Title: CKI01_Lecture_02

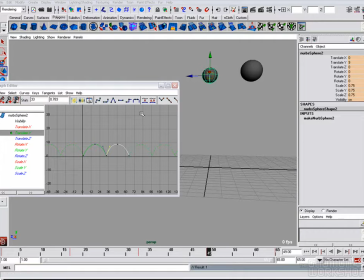Okay, we've got our bouncing ball. Now what we want to do is we want to start messing around with the rate at which it bounces and the height at which it bounces. That is to say, the timing and spacing of it,
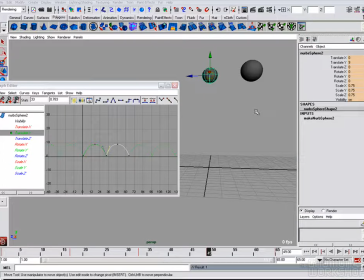so that we can get the ball to feel the effects of gravity and eventually roll to a stop. We're going to start off by bouncing it less and less till it stops, and then we're going to add some motion on the z-axis to get the feeling of a ball that is bouncing and then rolling to a stop.
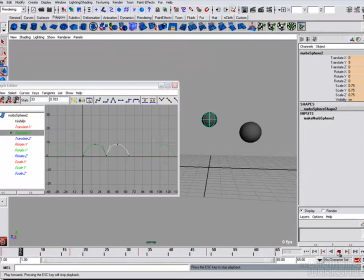So we've got our guy here who's bouncing the way he oughta. We can get rid of this one. Delete. We've got our guy bouncing in Y, and so really it's as simple as it seems.
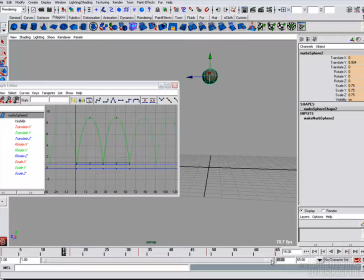We're going to make our length of the shot a little longer. Let's try 180. Okay, so essentially, just to make the ball appear to be losing its steam as it bounces,
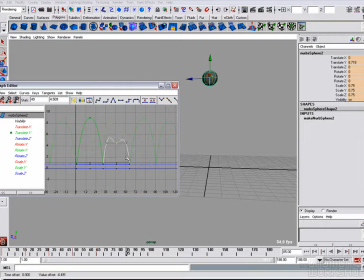all we need to do is lessen the height. Now you'll notice when we whatever I'm animating is being picked up as our cycle through infinity. So we don't really need to worry about infinity anymore, since this is no longer a cycle.
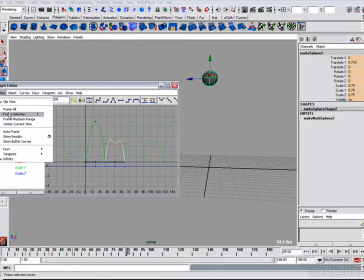This is a ball doing something a little more organic. So we can turn off our infinity view, not worry about it anymore. And right now we're just going to worry about translating in Y. So what that means is we can set a key here. I can set the keys sort of arbitrarily, because I'm going to mess with them anyway.
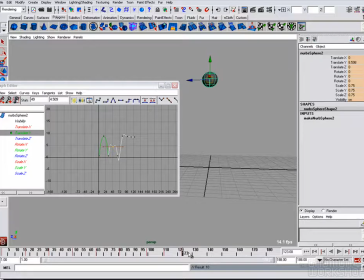And this is something we're going to do mainly visually. So I've just set some keys here. And now what I'm going to do is I'm going to make this key, this is the next apex.
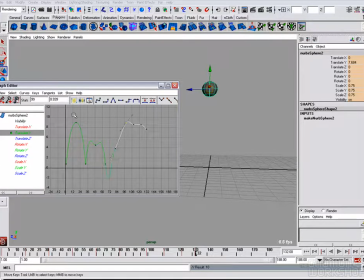So I want each apex to be a little bit lower than the next one. This is the next ground plane, so that's going to be 0. And then this is the one after that, that's going to be 0 as well, etc., etc. So now I know it doesn't look like much now, but we're going to get to it.
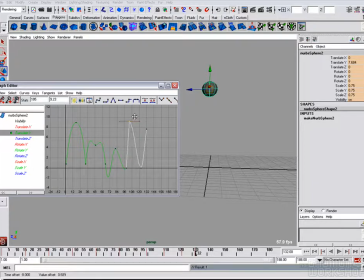So now when I'm middle mouse moving this thing around, I can move it in all directions, but what I want to do is when I'm just changing the value of something, I only want to be able to change it north-south, that is to say the value. I don't want to change it east-west, that is to say the time. So I've got it highlighted.
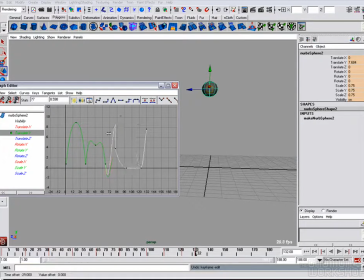If I shift middle mouse, if I go left-right, no matter what I do, it's going to stay on that value. And if I go up-down, no matter what I do, it's going to stay on that time. So shift is very helpful in that regard. Oh, okay, now I have actually lowered the bottom one to a little bit lower than these.
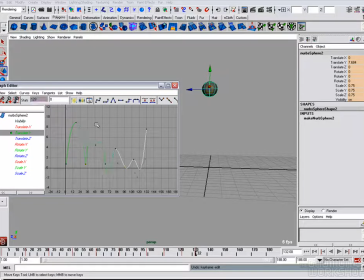These guys are actually at 0.783, so I can pick both of these and then put them at 0.783. So now they're all the same. Again, I'm going to break these tangents, and I'm going to break these two tangents,
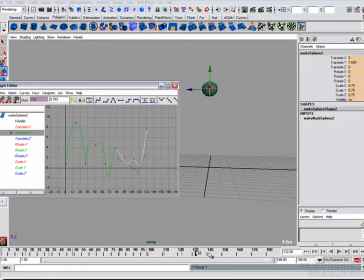and now I'm going to start, and then I think I'm just going to add one more key here and bring it down to 0.783. while holding shift.
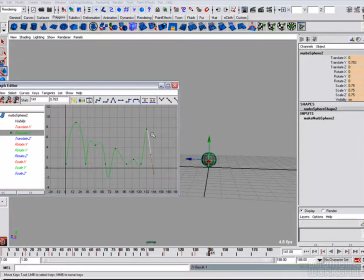0.852. I'm sure that's close enough. It doesn't really matter. Okay, so I've got essentially 5 bounces. 1, 2, 3, 4, 5. Now you can see this needs a lot of work, but it doesn't take long to whip it into shape. So I'm going to do something like this. Lower this guy a little bit.
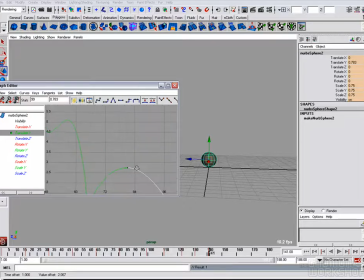And so now basically I'm just sort of massaging these curves to get them to do what I want them to do. Now, as a ball bounces less, it's not only does it bounce with a lower height,
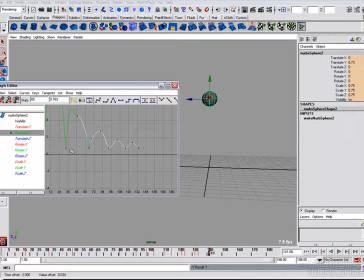but since it's not bouncing as high, it's not going to take as long to come back down to earth. So I'm changing the spacing, that is to say the height, and the timing, that is to say how long each bounce takes, how many frames each bounce takes to finish.